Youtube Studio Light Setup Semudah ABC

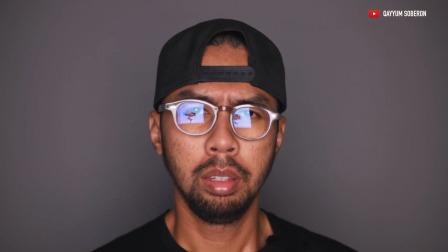5:50 untuk karakter lighting yang pertama adalah flat light ataupun flat lighting kalau aku
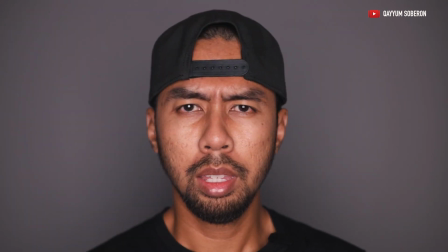5:58 buka aspek ni mungkin lebih better lah position lighting adalah berada betul-betul di belakang kamera searas dengan muka aku,
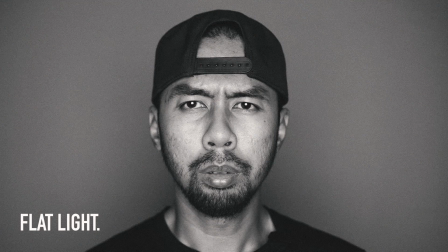6:08 efek yang dihasilkan lighting tu adalah dalam bentuk flat memang betul-betul korang akan dapat nampak jelas segala apa yang ada di
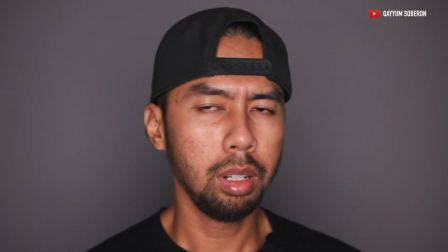6:15 muka ni, termasuk lah highlight yang ada kat pipi aku ni, disebabkan muka aku dah berminyak, kalau korang tolik ke kanan ataupun ke kiri pun still,
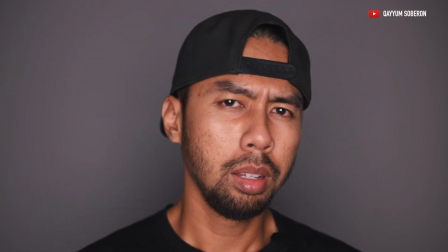6:24 muka ni betul-betul akan nampak macam efek mark shot lah.
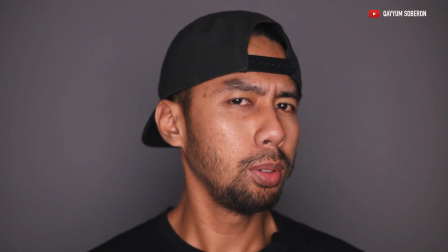6:28 Muka ni akan jelas so korang rasa lighting ni sesuai tak untuk YouTube studio korang ataupun dia nampak lebih ketara macam mark shot.
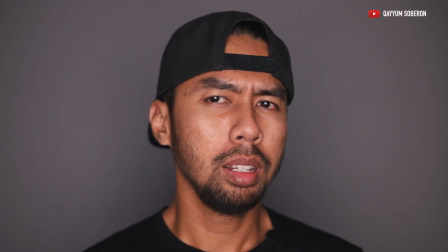6:36 Boleh juga korang gunakan setup lighting seperti ni.
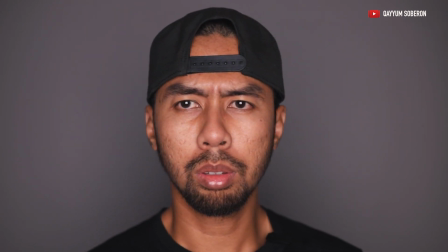6:40 Kalau korang contoh buat tutorial makeup dan sebagainya just korang kena make sure lah muka tu betul-betul dalam keadaan yang baik.
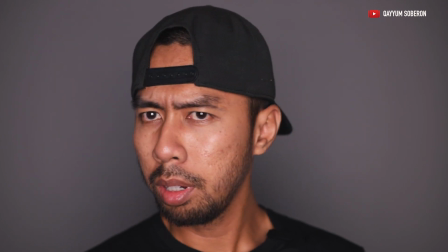6:47 Kalau tak nanti segala celah yang tak semuna kat muka jerawat dan sebagainya akan nampak.
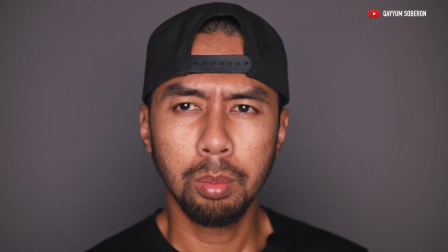6:52 Tapi korang boleh nampak kat sini apa yang beauty-nya, korang boleh nampak catch light ataupun efek lighting tu,
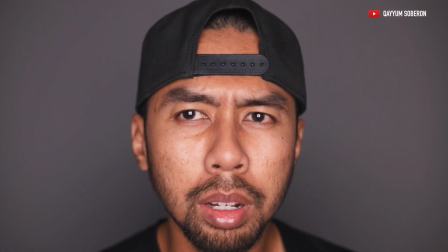7:00 bagi contoh softbox yang aku gunakan ni adalah square,
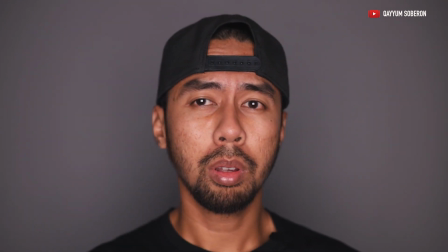7:04 so dia akan nampak betul-betul square efek lighting tu kalau korang pakai parabolik softbox korang boleh nampak dia ulatan,
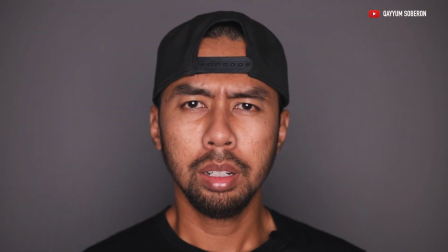7:12 so ini karakter lighting yang pertama
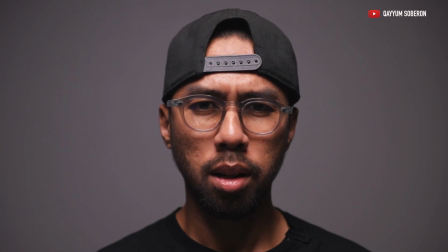7:20 untuk lighting yang seterusnya, kita gelar dia sebagai butterfly lighting,
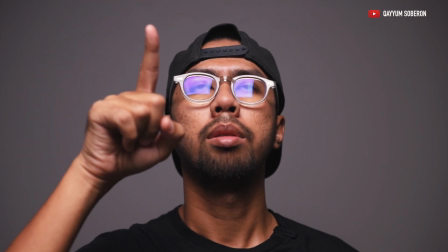7:25 softbox ni berada betul-betul di depan di atas aku digelar butterfly lighting adalah kerana shadow yang kuat
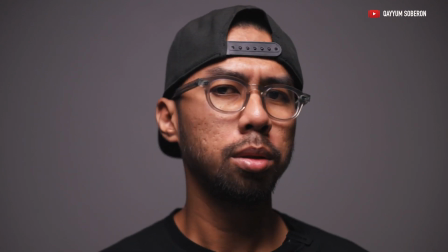7:33 berada di bawah hidung sebab itulah ia dipanggil butterfly lighting ia juga
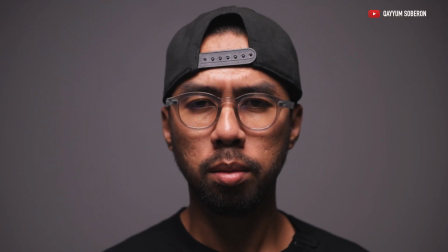7:40 digelar sebagai paramount lighting kerana banyak digunakan oleh paramount studio di dalam filem-filem mereka
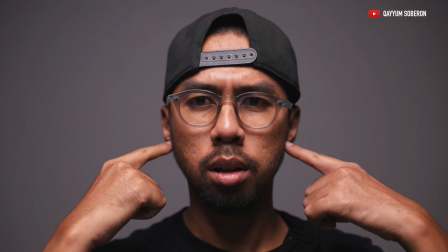7:47 ia membentuk shadow yang kuat di bawah hidung dan juga di sekitar jawline ia memang akan
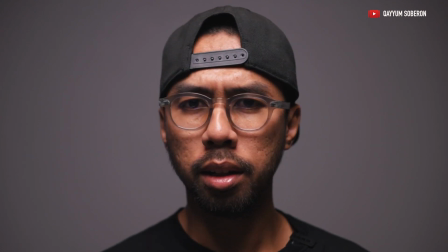7:55 bagi efek yang dramatik sikit compare daripada flat lighting tadi so dia menghasilkan shadow yang kuat
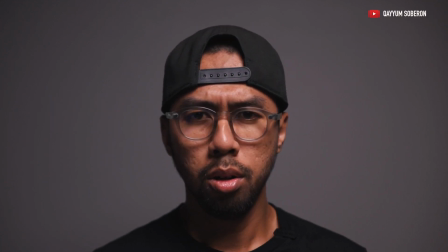8:07 karakter lighting yang seterusnya adalah loop lighting loop lighting ni dia hampir mirip
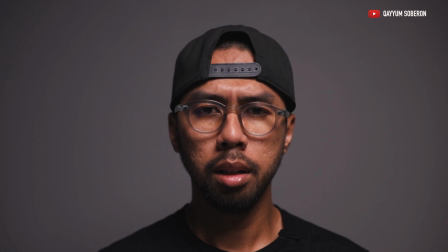8:13 dengan butterfly lighting tetapi kali ni lighting tu dibawa ke sisi sedikit
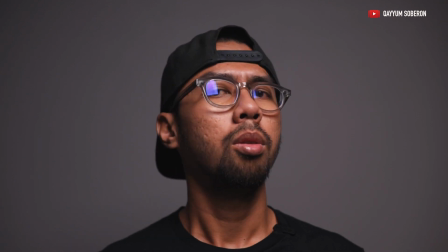8:20 di kanan ataupun ke kiri so position ni korang boleh nampak daripada reflection lighting tu berada di sini
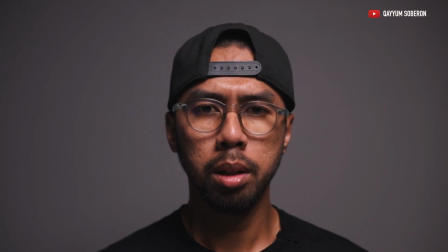8:27 so dia akan membentuk shadow seperti mana butterfly tapi yang membeisakan adalah shadow tu dah mula berpindah ke arah sisi shadow yang terhasil akan kelihatan seperti loop di bahagian hidung
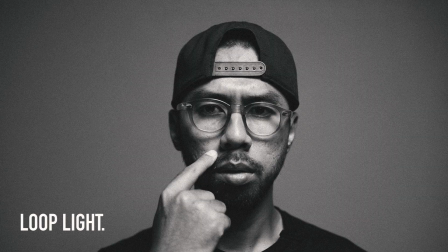8:43 yang membawa ke arah sisi dan juga shadow jawline ni di arah kiri korang so dia
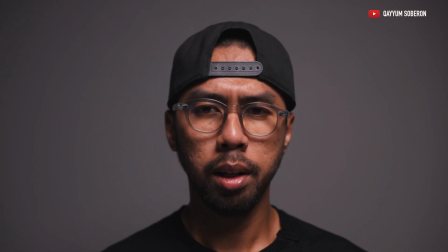8:51 lebih dramatik compare to butterfly lighting dan kalau korang nak gunakan karakter lighting ni, korang boleh juga gunakan pada sisi bahagian muka korang yang lebih korang prefer jenis
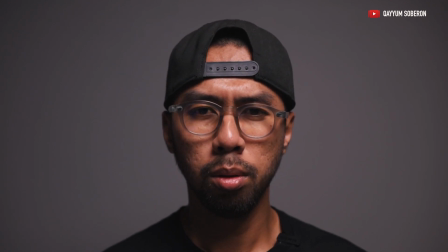9:06 orang dia ada beauty side diorang so boleh gunakan loop lighting ni sebagai lighting pilihan